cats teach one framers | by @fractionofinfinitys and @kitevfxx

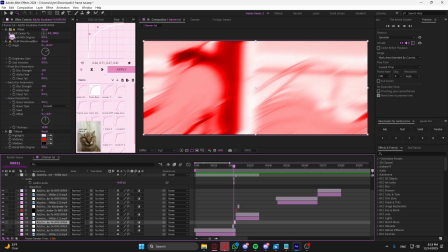Everyone knows what tritone does. Offset. We go over offset a little bit. So offset, really nice for slides. I don't use it typically for A and B unless my movement isn't being emphasized as much as I want.
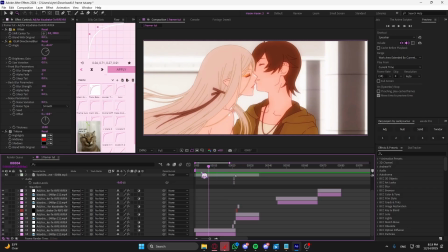Typically, I would normally do like a null.
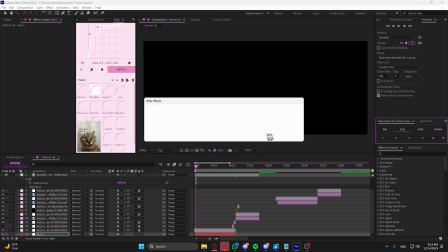What the hell? Okay. Oh shit. Shoot.
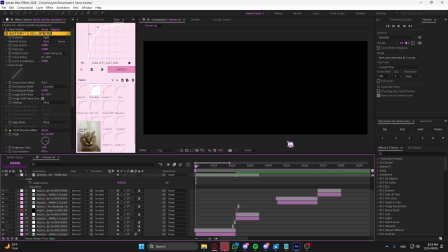Hold on. I'm having like motion tile issues. That's fun.
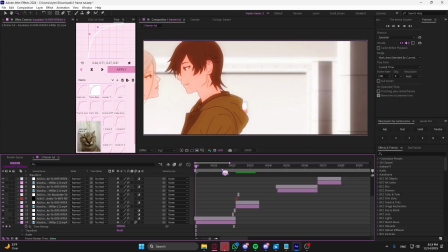My tile now, whatever. Typically, I would have like a null adjustment layer with a transform, and like position my clip.
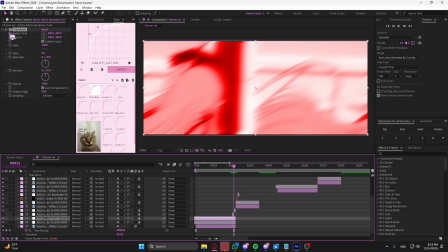Always put position on your slides. Never try to slide.
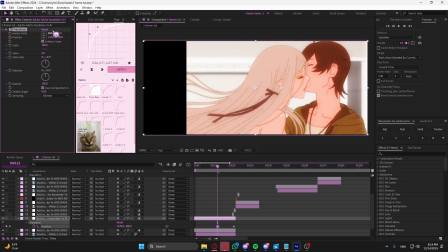This is going the wrong way. I don't really care though. I'm just gonna. Yeah, and then like grab, you know.
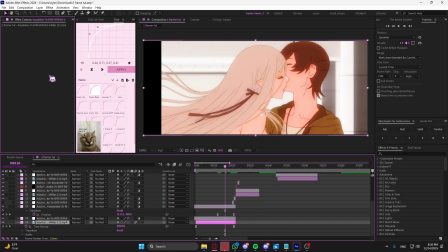Always position your sides. Actually, I could maybe make this look good real quick for an example, hopefully.
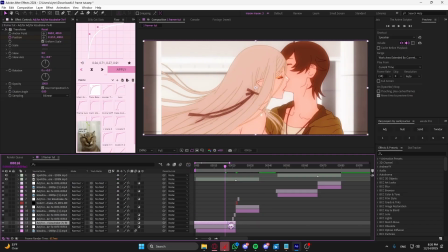Okay, don't know what's going on with my graph. Quickly just. Actually, I don't know why I'm not just using flow.
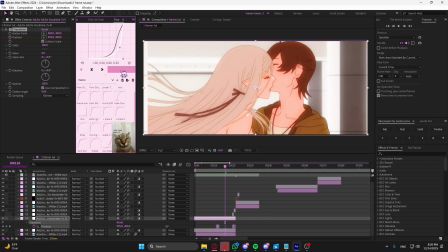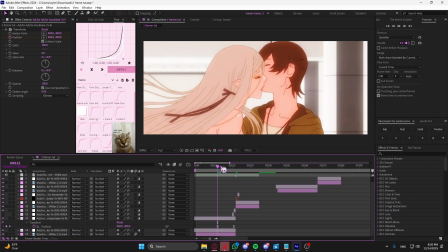It looks funny, but you see. And then obviously this clip should slide too, but God, that looks so funny. But yeah, you see it emphasizes the movement more.
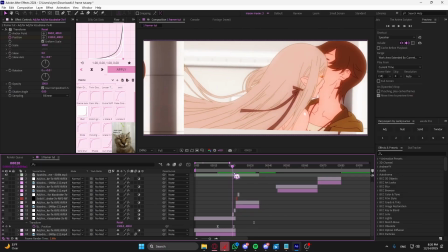It gives purpose to why these directional blurs face certain directions, why they slide.
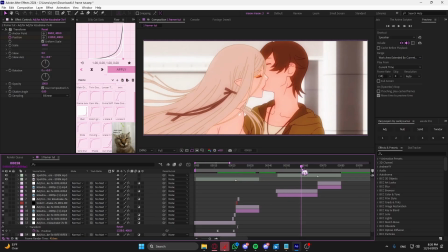So now I'll probably cut a bit. I'll show you the bad example of one-framers and just how to avoid it.
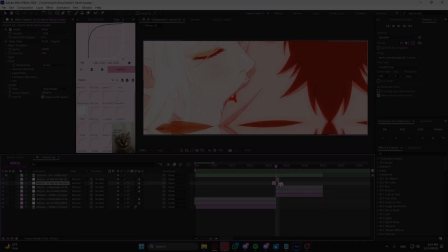Okay, so now, delete this.
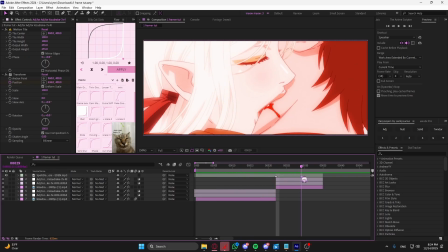I'm gonna give an example of bad usage of one-framers and just what you should try to avoid to do. So I just fixed the slide a little bit. I made the slide the correct direction now. So, you know, this is my simple transition.
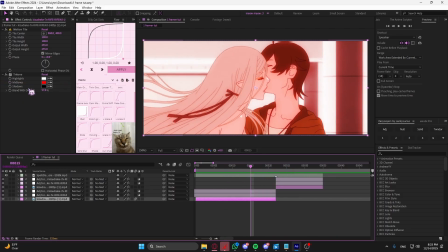It's decent. I have a red tritone because this is gonna come in later.
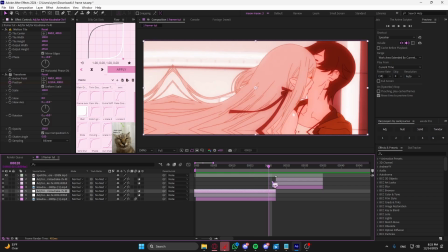Don't do this. Don't do this. This is for the drawer, obviously. But so basically, what a lot of editors might do
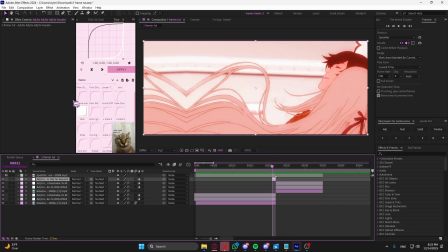is say I'm slapping on some crazy preset.
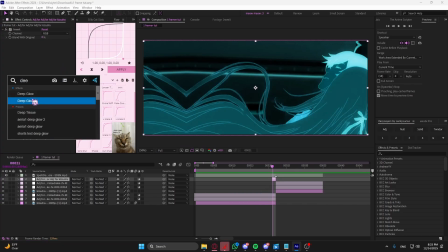I have like some invert, some deep glow, and like it's red.
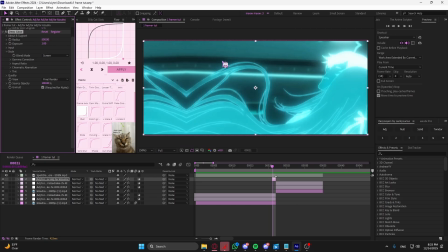It's like red. It's like blue. It's like glowy.
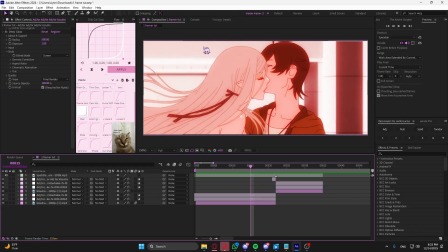Like now I have this red scene with a blue
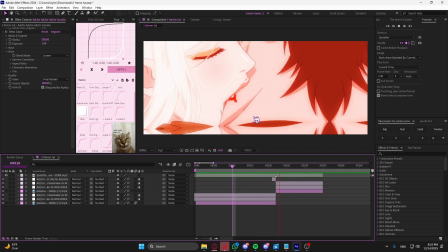transition frame. So now, like, I mean, honestly, it could pass, but it looks bad.
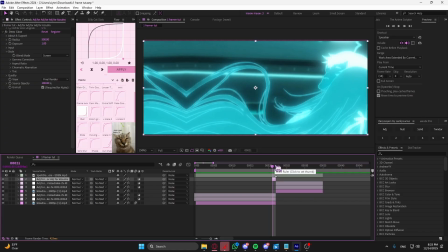It's so bright. And it doesn't match the color scheme unless you're doing like a red blue edit, whatever.
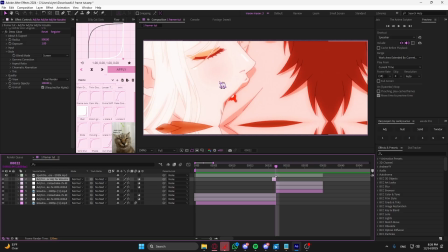Like let's say my edit was just red. Like I wanted red. Why is this here?
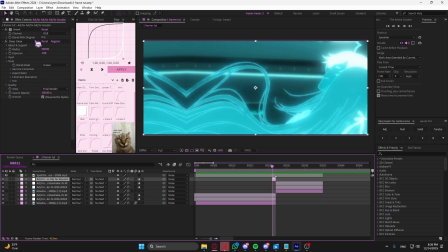It's blue. It's contrasting. Like I could go even crazy because blue isn't even crazy. Let's say I want like I had a tritone and I made it like green, even more like contrasty.
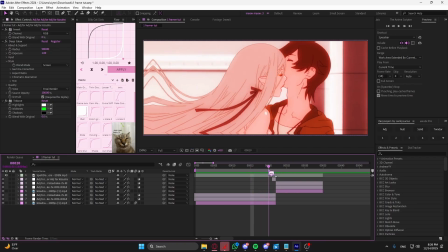Like that shouldn't be. And then now what some people might do is just start spamming.
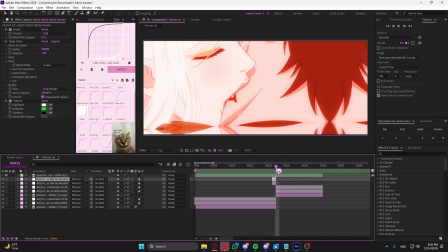They just like another one, another invert, boom.
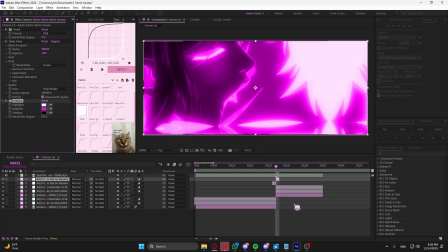We have like pink or something. And then we have another framer right here.
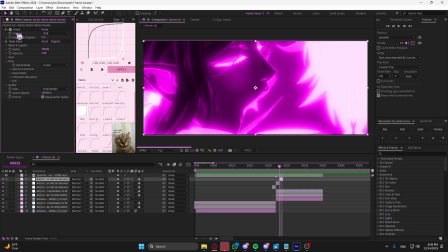And we have like deep glow and like heavy deep glow.
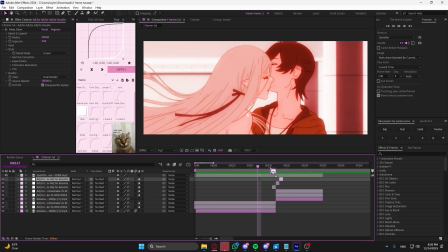And then this goes into sequencing. But like now, like what is happening?
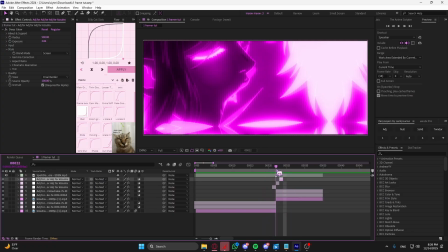Now honestly, this isn't this low-key isn't doing what I wanted to.
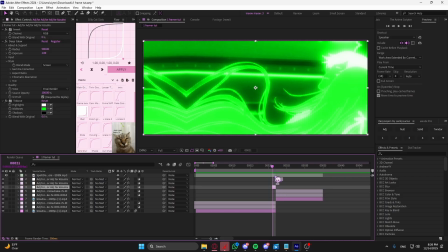But if I just, let's say I kept spamming these crazy framers,
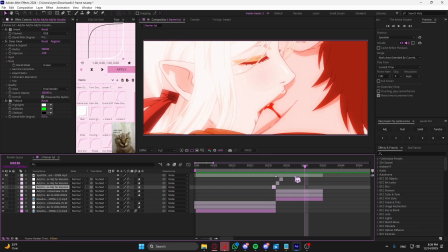eventually the movement of this slide will be irrelevant.
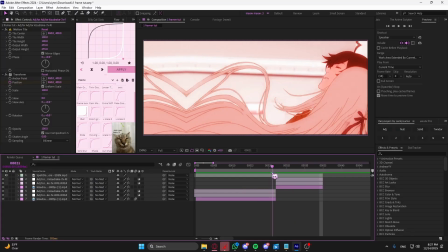You won't have this nice slide transition anymore because you don't have blurs or anything emphasizing that movement, emphasizing like why it's sliding, like with your directional blurs.
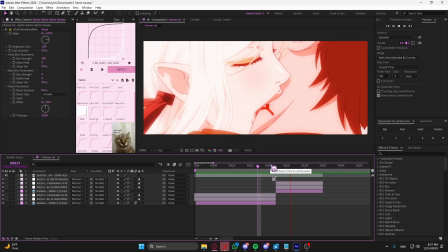Okay, I slide, I slid. You see, it's subtle.
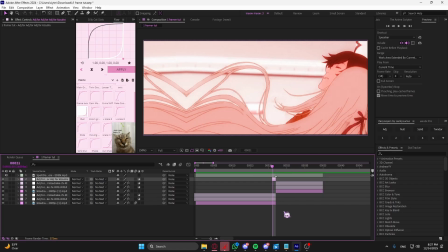I kind of forgot to mention that, like with these framers, they're not subtle.
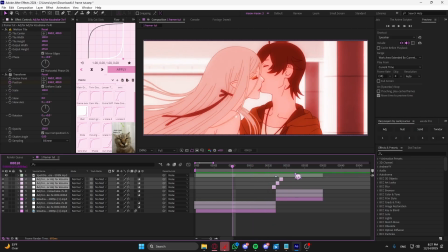They stand out. You can see them. They're right in your face, which is normally not good.
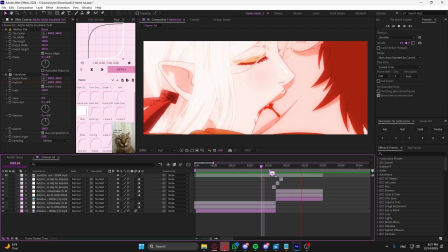Surprisingly, I kind of like this. It doesn't actually look too bad, but yeah, you get the point.
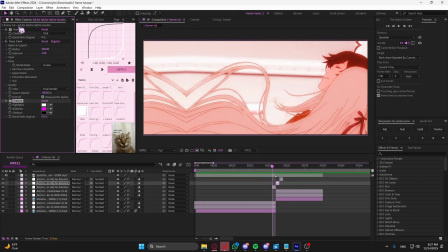Now,
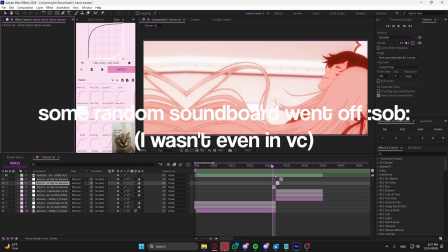what the hell was that? Why did? Okay, sure.
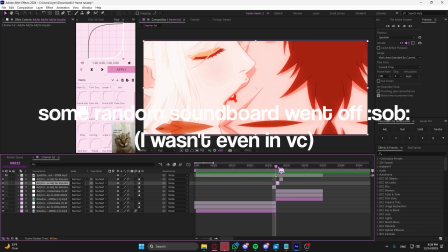How was my turn? So I don't know how that soundboard just played. Some soundboard just played.
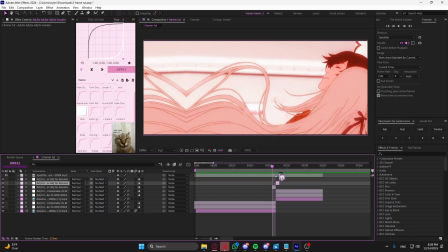Here's an example of something sequencing your framers. This depends. It's obviously what looks good, but in my opinion, if you go like two,
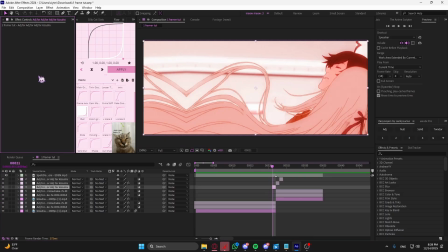like really, you should never try to avoid going two really bright framers.
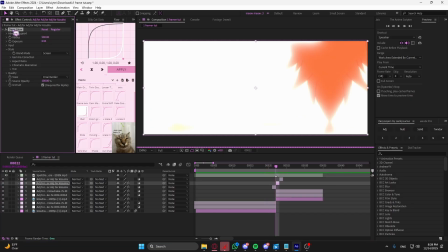Like let's say boom, one deep glow, and maybe like a mini max.
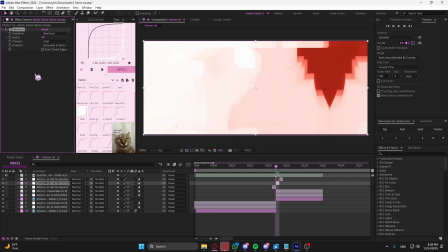You go like mini max, and like yeah, something like that.
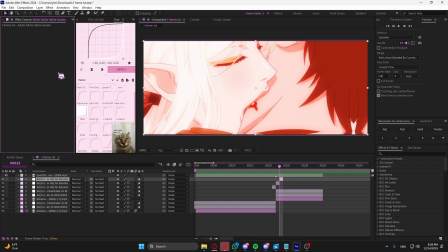And then like this framer is like curves, right?
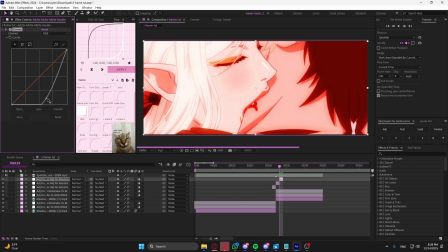Super dark.
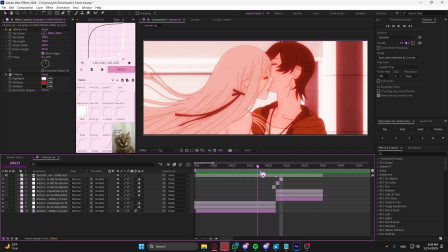It's not really doing it because it's like this tritone, but as you can see, like it's sequenced poorly.
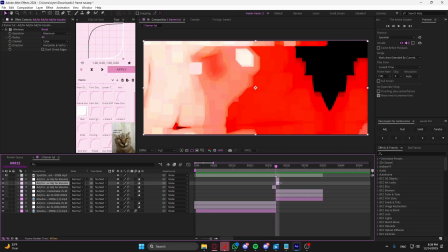It doesn't look too good. Obviously, I'm exaggerating it, but even if I just simply flip it like that, it will look a little bit better.
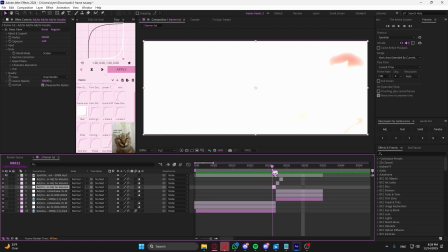As you can see, it looks just a little bit better. If it was less exaggerated, obviously it could maybe look decent.
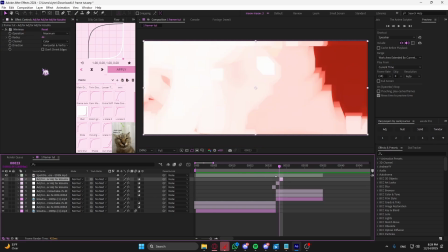I don't really know because I'm kind of just slapping stuff on for the tutorial.
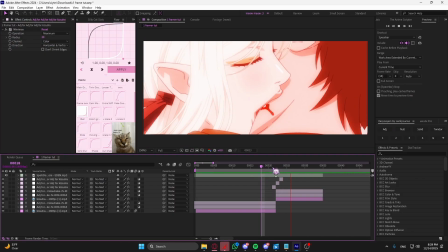But if I just make it like, you see, boom, a little better. You can throw some like directional blur right here. Instead of this, you could do like a solid.
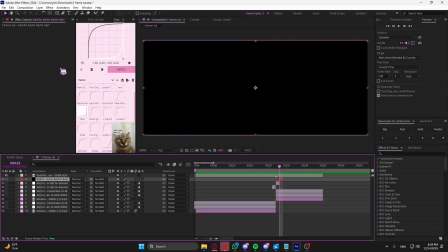That I would do like a white solid because it goes light, dark, light. I normally like to keep a pattern.
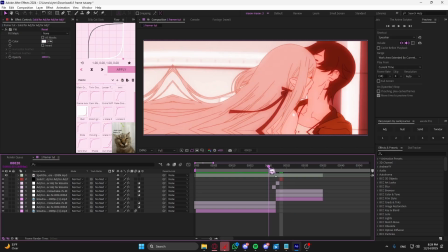I don't know if this is for everyone. I don't even know if it's like the best thing you can do. But like normally go like light, dark, light, dark, light, dark.
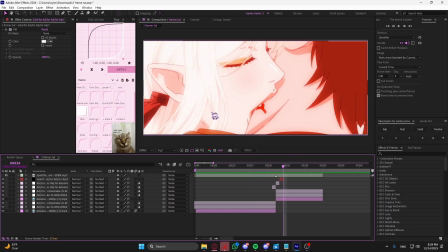Maybe I'll throw in like a tritone here, like a color. Go like white, like light, and then like red maybe, and then dark.
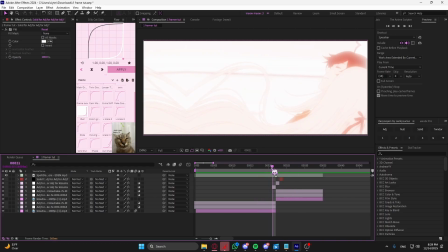Just experiment with it. Do whatever looks good. Don't listen to everything I say.
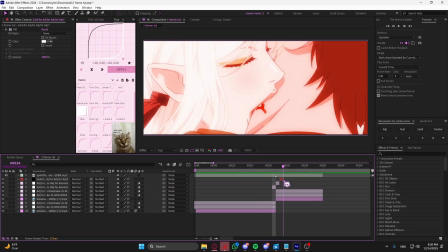And yeah. That's basically it. I don't know if there's much I need to talk about.
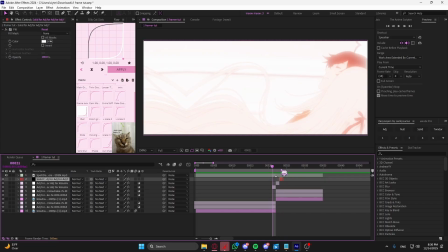I think I went over mainly all the good framers. I'll just kind of run through it.
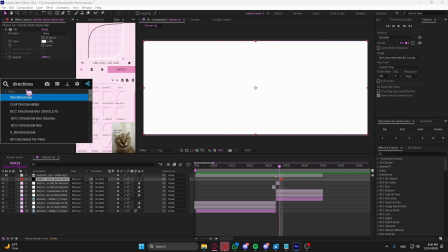Like directional blurs, like use any directional blur, OLEM blur, S blur, any of that. Tritone. Lots of people use tritone. If you watch like Cyan, like if you're like the Valorant editor, and like you watch like Samurai or something crazy, I don't know.
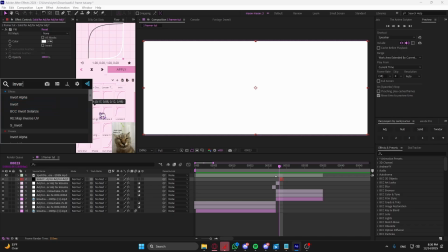There's like what else? Like invert. I went over invert a lot. Actually, I use invert like the most. Fill. It's not really framer, but like solids. Fill to change the color of the solids.
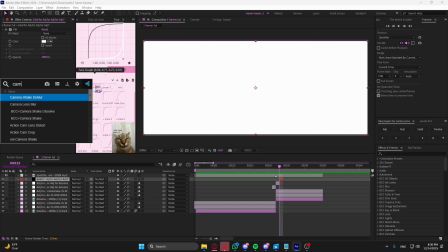Any type of blur, bokeh, camera lens blur. Experiment with that. What's it called? Like wave warp. I have to use a decent amount. Displacement is very useful. Yeah,